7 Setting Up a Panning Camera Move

And I want to go far enough that I can get to the rock where I have foreground and background.
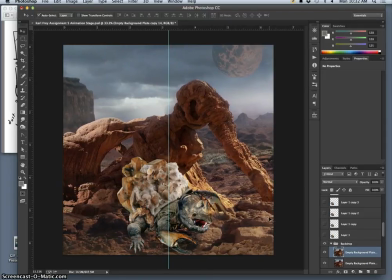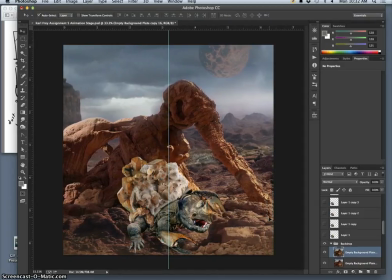That is a big landscape. This is a slow-moving creature.
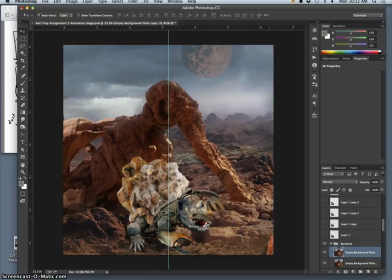And this is what video games have trained you for, hitting that arrow key as fast as you can.
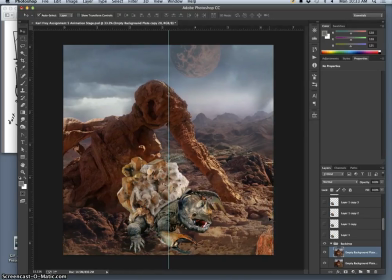Now, why am I using the arrow key instead of just dragging it with the mouse? Because I don't want the camera to be unsteady, unless I do want the camera to be unsteady.
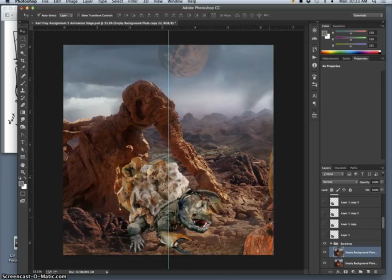But this will imitate what's called a tracking shot, like a very smooth dolly shot that moves over. Now, I could just leave my creature the same for all of it, and it would look like he's flying.
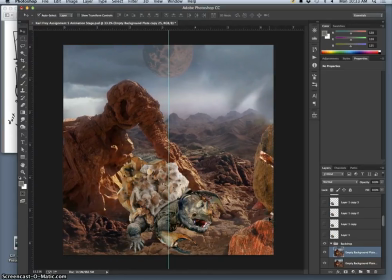But I'm not going to do that. The reason I'm keeping the background and the character separate,
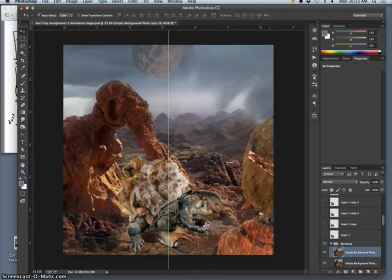as separate assets, even on my stage, is so that I can do a walking test, the walking cycle, while I'm moving the background.
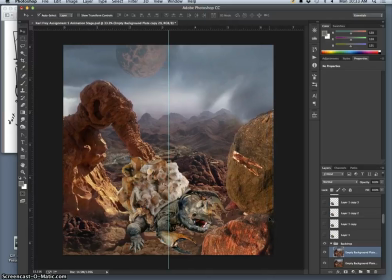Oh, we are getting so close.
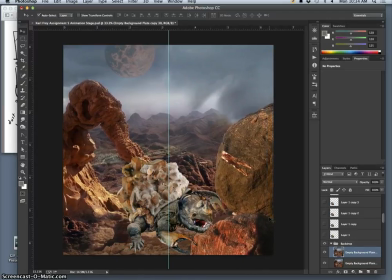All right, and then he's going to climb on top of this rock.
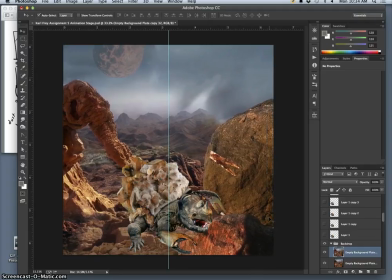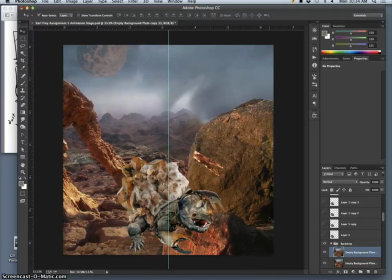All right. So that is a lot. That last move is quite heavy, but we'll just go with it. I'll put one in between.
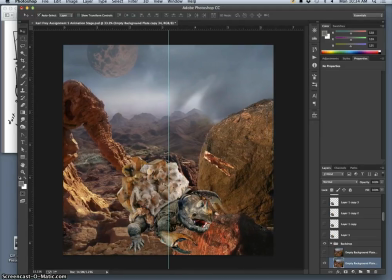So it's all about composing the space.